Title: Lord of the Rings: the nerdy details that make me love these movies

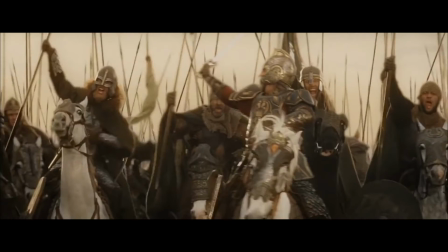So a while ago I was watching the awesome dash speech on YouTube and after seeing it a
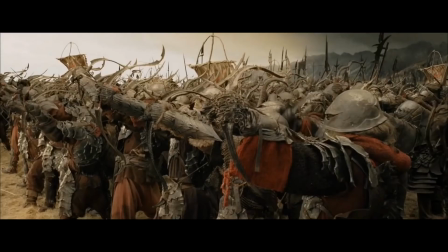few times I noticed a few details in editing and sound design that kind of surprised me and that I want to share here.
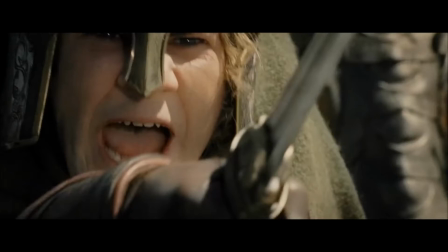But first go watch the clip for yourself and then come back.
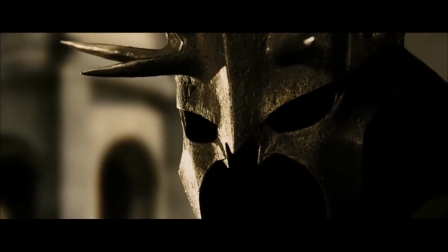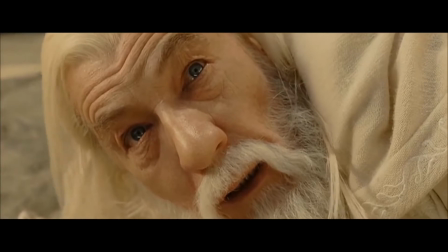So the first thing I noticed is a cut at the end of this encounter.
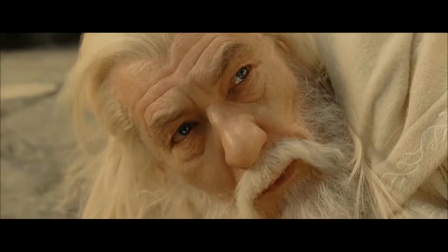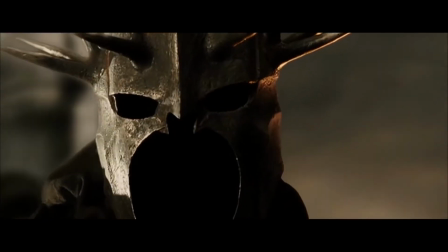See it? Let's play it again. So this is clearly a jump cut.
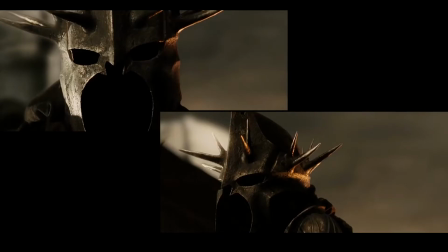It's nothing special in cinema, but for Lord of the Rings, it's kinda an atypical cut.
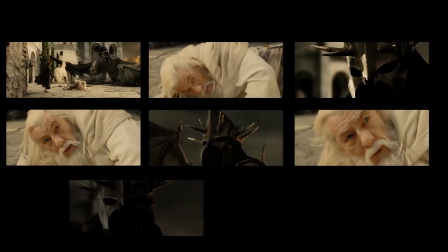Its use throughout the movies is very selective, and I'm wondering why they did it.
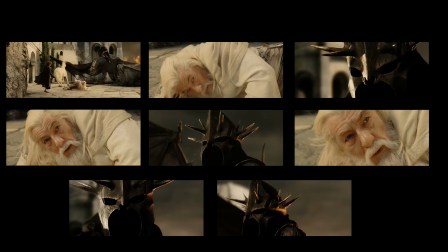So I want to see what other options they had to avoid the cut, and understand why it was necessary.
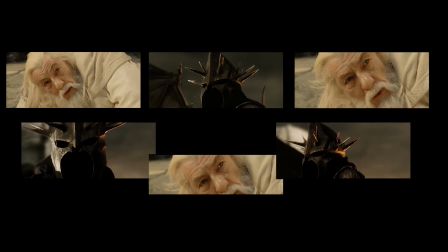The first option to avoid a jump cut would be to use an extra reaction of Gandalf.
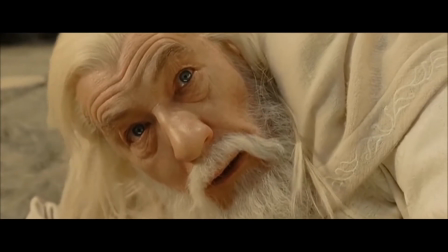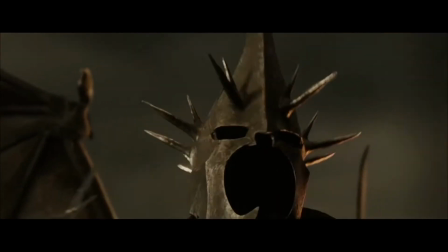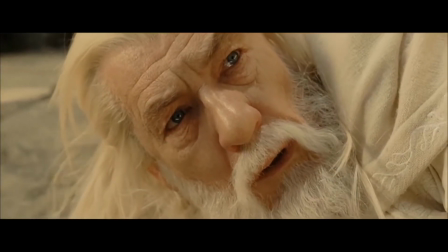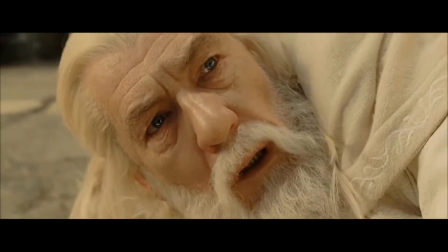Showing Gandalf twice is pretty useless because we already had his reaction, so it doesn't add anything except time and the movie is already three hours long.
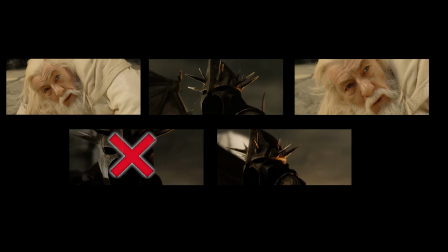The second option would be to leave out the reaction of the witch king where he looks back at Gandalf.
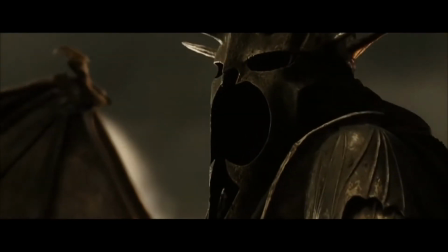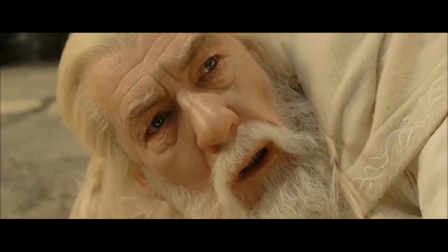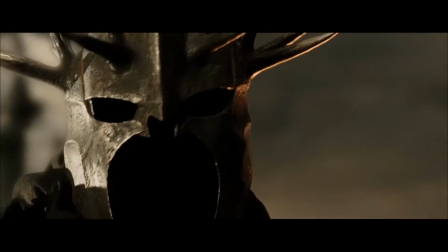Personally I think this would be the worst option because I really love this reaction and even though you don't see his face, he really makes us feel uncomfortable.
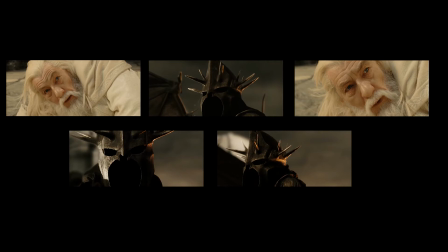There is also a third option because there is a third person present. Pippin, the hobbit that is with Gandalf.
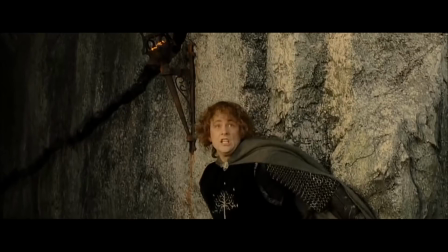I think they didn't do this because the scene is not about him.
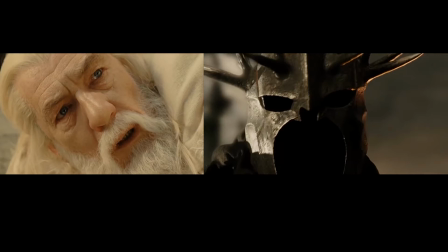This moment is a showdown between Gandalf, representing the good, and the Witch King, representing evil.
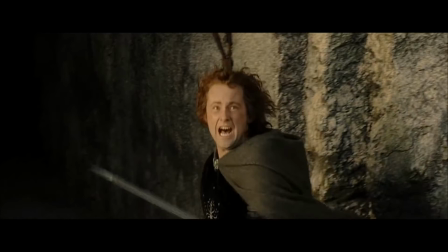Cutting in Pippin would disturb this moment. So the only option they had left is using a jump cut.
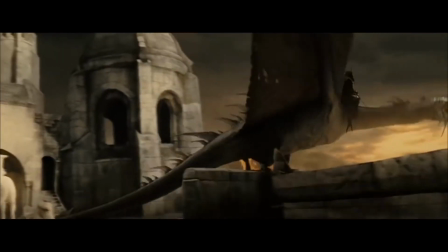But this moment is so fantastic that no one notices this anyway. That reaction shot also works because of another reason.
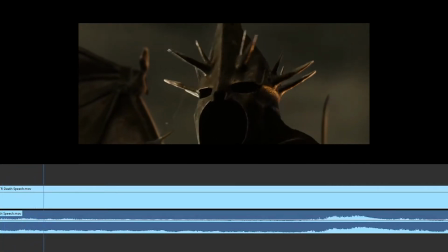There's a subtle drop in sound. We can even see it in the waveform.
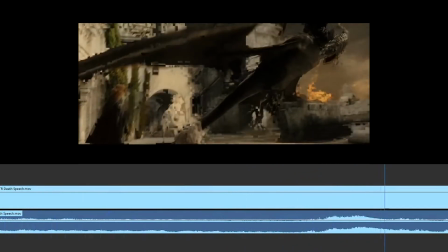This drop in sound helps to highlight that this is a turning point.
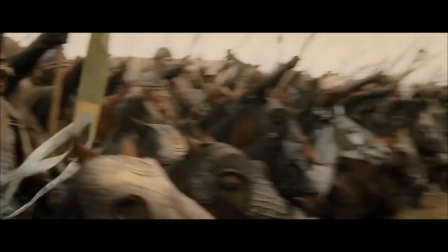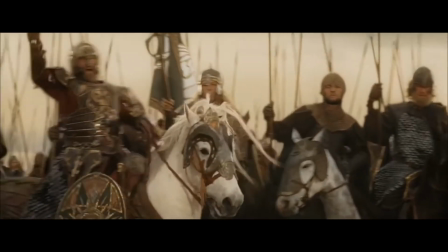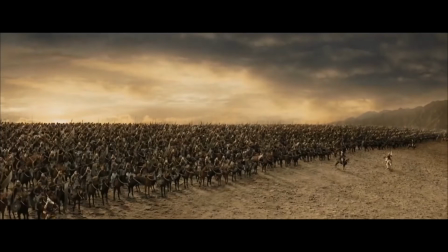A bit later in the scene, after this awesome speech, and then some more awesomeness, something interesting happens in the music.
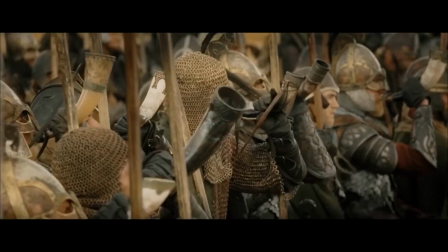As they get ready to attack, the music builds up to an epic momentum.
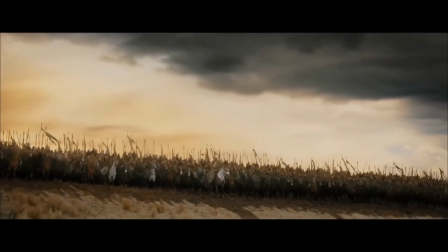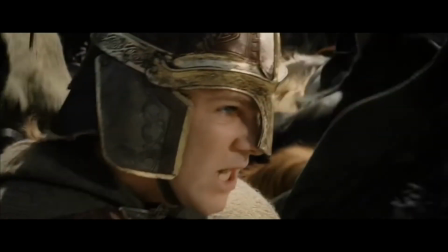But instead of making the music even louder and faster, they choose to switch to something completely different, to something that reminds me of medieval music.
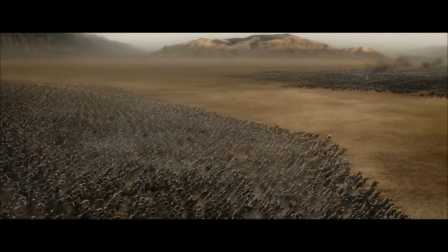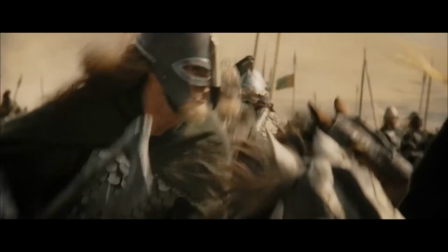This contrast works so well, because it's unpredictable and feels fresh. On top of that, it gives a deeper emotional meaning to this attack.
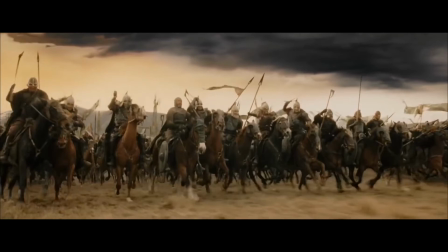The Rohan and their cavalry are clearly inspired by medieval times and Celtic tribes.
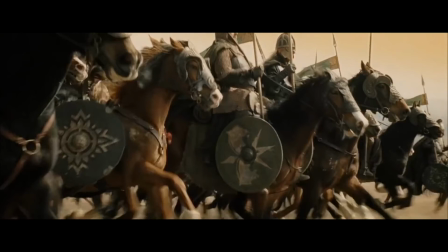This music reflects that and makes us emotionally more involved with their battle for survival.
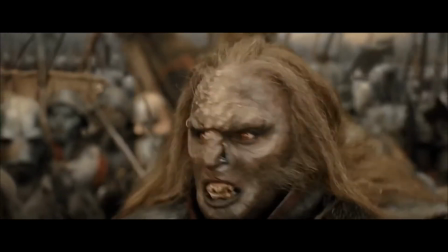The next switch of music is one minute later. When the cavalry hits the orcs, the music suddenly drops.
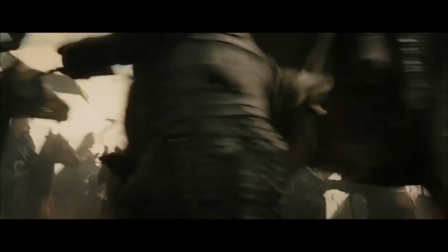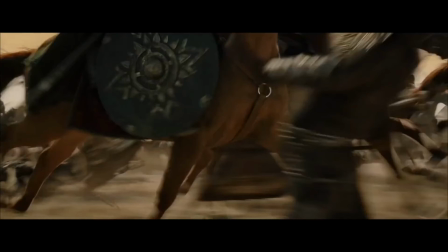I actually talked about this in a different video. If you want violence to have maximum impact, don't use music. and that's exactly what they do here.
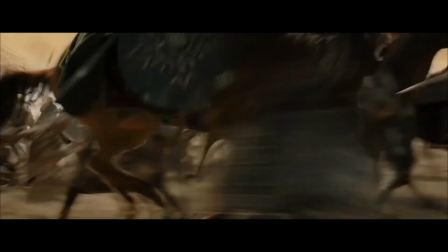By dropping the music, they leave room for the sound effects and let us feel the slaughter. The music comes back when we see that our heroes have the upper hand.